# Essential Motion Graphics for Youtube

I don't think you should use them, but I don't have any data to back up that they don't work.
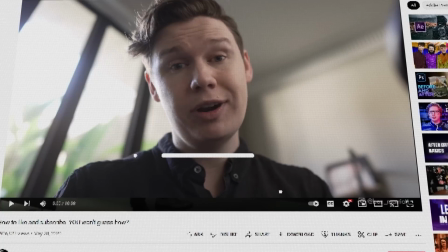But to me, it comes across as a little condescending.
Alright dummy, just click here, then click here, and hand the iPad back to a grown-up.
Now, I know the point is to encourage your audience in a less intrusive way, but I'm just not sure it's convincing anyone. But who knows though, maybe it will increase likes by over 9,000%. Let's test with this video. 20. A framed image helps particularly if the image you want to show isn't quite high res enough, and that by showing it full screen you would expose its lack of pixels.
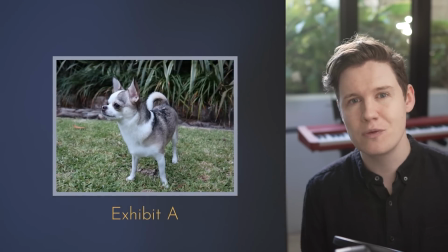Putting it in a frame of sorts like this just makes it seem like more of a deliberate choice. A bit like looking at it in an art gallery.
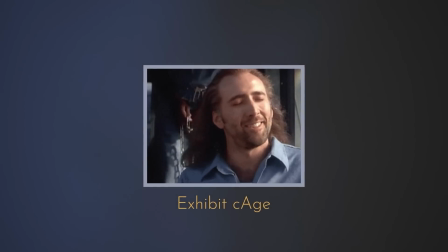The same with videos or GIFs. Look how much more prestigious this looks than this. But low quality graphics can also be a shortcut to humor as well. I think especially because they are quite relatable and also more absurd, so don't be afraid to lean into that a little bit if you think that will suit your style.
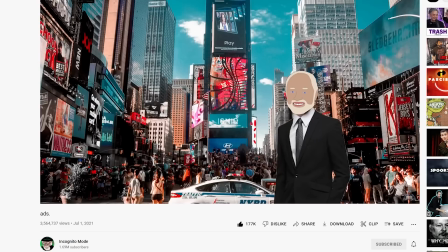What are ads? If these are called ads, then what are subtracts?
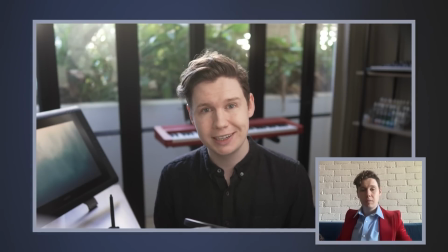If you're doing interviews, a lockup like this can be really useful. A full screen of high resolution footage is obviously great,
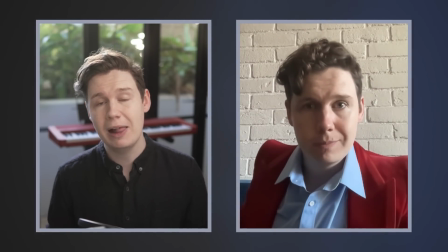but to make poorer quality sort of online Zoom recordings a bit more palatable, if you put them in that context, it might be able to help,
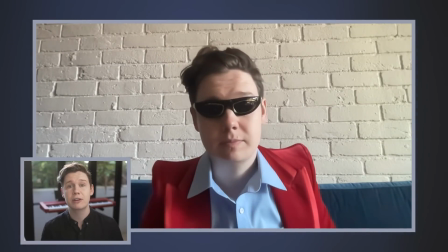and it will give you more camera angles if you want to emphasize points, or just to keep the flow interesting. Now, if you want to learn how to really spice up your videos and animations with this illegal technique and master your match cuts, you want to check out this next video. Listen to your heart. 98,677, 98,678, 98,679, 98,680.